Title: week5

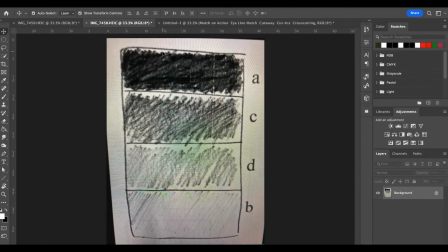32:03 But everything else that you have there is in highlight now. Because remember, shadow and highlight are best friends, they go together. So really, you know, this kind of one here is going to be your mid color. Lighter and then the pure paper is going to be highlight. You know, your mid dark and then the darkest.
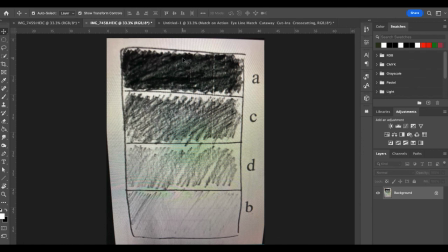32:28 We're trying to create contrast in your frames, which creates depth. Okay.
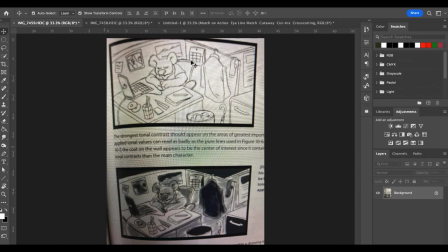32:34 So for instance, here's this koala bear kind of an outline probably what most of the storyboards have looked like so far which is totally fine but then thinking about these different levels of gray and how we can kind of affect it.
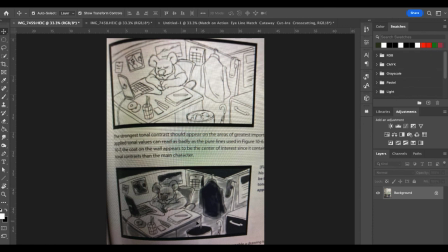32:50 Now this can be very sketchy again because we only have one discussion board I do want you to really think about these panels and try to make them neat and interesting. If you are going to hand draw them on paper. I would try to make your boxes a little bit larger.
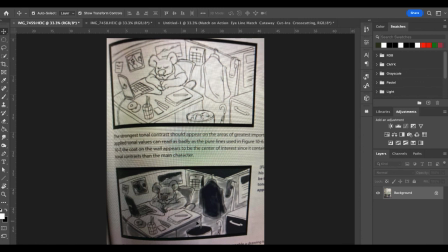33:08 You can download different storyboard panels. You can use the one from week one or two, but we're going to need to bring them into the computer. So you're going to need to take some pretty close-up pictures of them.
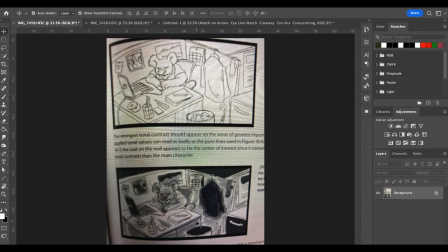33:24 I would recommend if you want to do that, do the main kind of outline your sketches on the paper, scan or take photos of them, bring them in to any whether you like Photoshop, Illustrator, Procreate, paint, whatever it is,
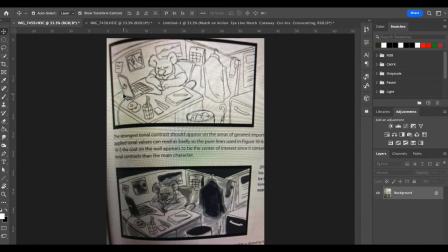33:40 but make it digitally so that we can focus on like a 1920 by 1080 dimension. Okay. So also with these tonal values, remember, we're thinking back to the principles and elements of design.
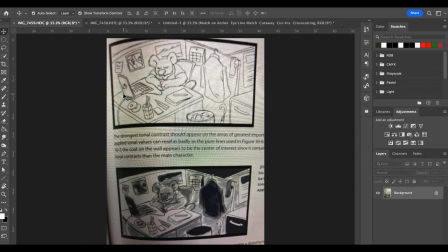33:58 We're creating depth, we're kind of using color, we're telling the viewer where to look, we're giving more dynamics in each frame. Okay, so that's all I have for this week. Get started on your Toy Story storyboard.
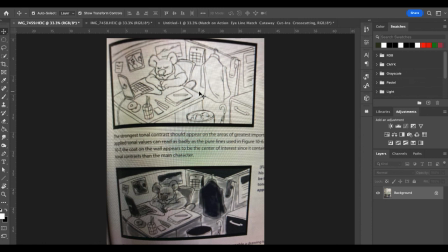34:14 I generally, again, this is my process, you don't have to do it this way. I would write out, like I would probably print out the script and then I would kind of bracket where I thought frames would
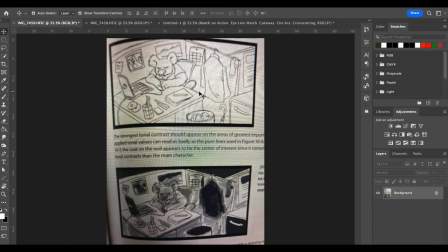34:28 need to be and I would kind of do a brief like just written out or sketch whatever you prefer as to what would be in the frame and then I would kind of look at my notes to see if that tells the story successfully. Then I would go get the panels and draw them out. Okay so again thinking about some lighting with our shading
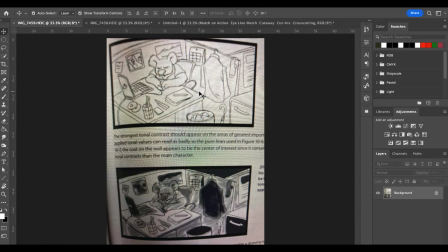34:47 thinking about transitions between the frames thinking about the angles of our shots everything that we've looked at 180 degree rule perspective in the frame your principles of design how are you going to overlap how are you going to draw attention where should the
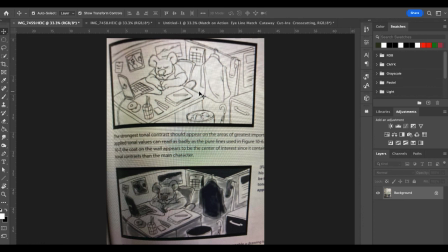35:04 viewer look first and then continuity and if I'm looking at this bear right here when we go to the next frame the attention to start here and then can move okay so feel free to reach out if you have any questions throughout the week, I am here. If not, I look forward to seeing some Toy Story Storyboards.